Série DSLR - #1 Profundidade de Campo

Você sabe como fazer aquele fundo desfocado que a gente vê nos vídeos mais legais da internet? Nesse vídeo a gente vai aprender a tirar proveito da profundidade de campo para deixar suas produções ainda melhores. Solta a vinheta Gil!
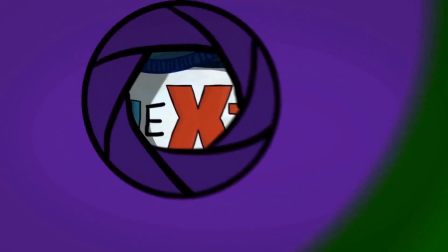A profundidade de campo é uma das maiores vantagens das câmeras DSLR. Quem controla a profundidade de campo é você! Utilizando a abertura do diafragma, que é um dispositivo localizado dentro das lentes. Sua função principal é controlar a quantidade de luz que entra na câmera. Para expressar a abertura nós utilizamos números assim Quanto menor o número, maior a abertura E consequentemente,
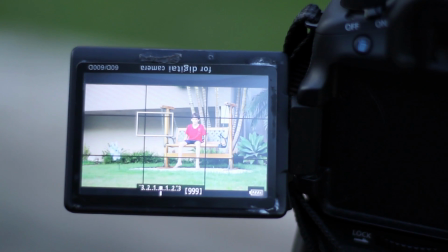mais desfoque na imagem Mas presta atenção, porque você só vai conseguir mudar o valor da abertura Se os controles da sua câmera estão no modo manual Isso varia um pouco de câmera para câmera, então se vira aí, cara Dá uma olhada nesses exemplos Quando a abertura é maior,
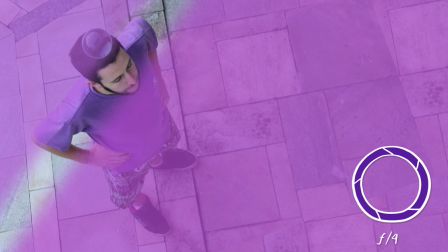a janela focal é mais fina Para mudar essa janela de lugar, a gente gira o anel de foco na lente
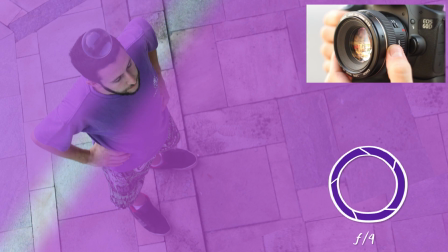Ou move a posição da câmera para frente ou para trás Se você quiser filmar alguém em movimento com uma abertura muito grande,
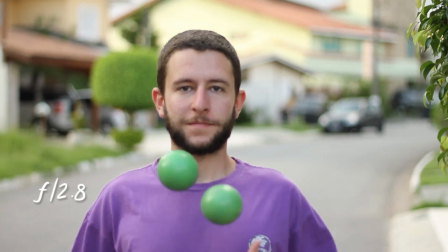como por exemplo um ponto 4, vai ser muito difícil manter a pessoa sempre em foco. Nesse caso, a gente diminui a abertura. Sacou? A abertura determina o tamanho da janela, que é a profundidade de campo. Uma outra coisa importante é que existe uma diferença no tamanho aparente dessa janela quando você está próximo e quando você está longe ao que você está filmando.
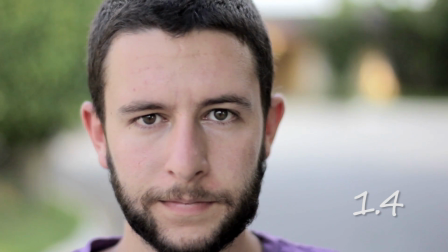Por exemplo, se a gente fizer um take muito próximo a um rosto, dá para focar no nariz e desfocar a orelha da pessoa.
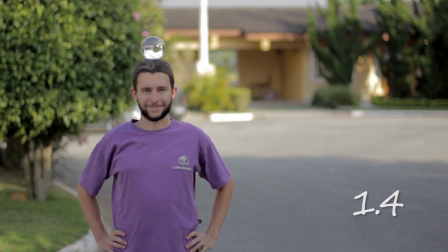E se você fizer o take com a mesma abertura, mas longe da pessoa, ela inteira fica em foco. Com certeza a profundidade de campo é uma das coisas que mais agrega valor visual ao seu trabalho. Mas tome muito cuidado para não gravar as coisas fora de foco, porque não tem como corrigir takes desfocados na edição. Você pode usar a profundidade de campo para contar melhor a história,
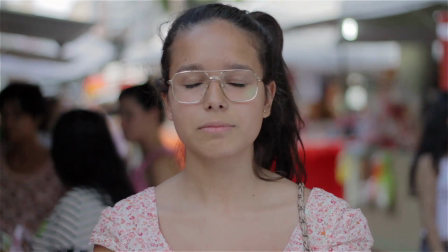conduzir a atenção do espectador, tirar de foco as informações que são desnecessárias, aquele lixo no fundo, sabe?
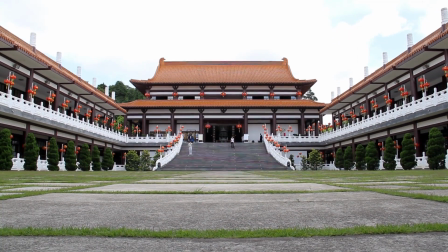Ou, se tudo for importante, como numa paisagem, por exemplo, deixar tudo em foco. A gente aqui do Cinextasy está muito curioso para ver os seus trabalhos, então mande o que você criar com profundidade de campo como vídeo resposta para esse vídeo. Lembre também de assistir os tutoriais de Velocidade e Exposição e ISO. Eu sou o Lucas Abduch e a gente se vê aqui a qualquer momento no Cinextasy!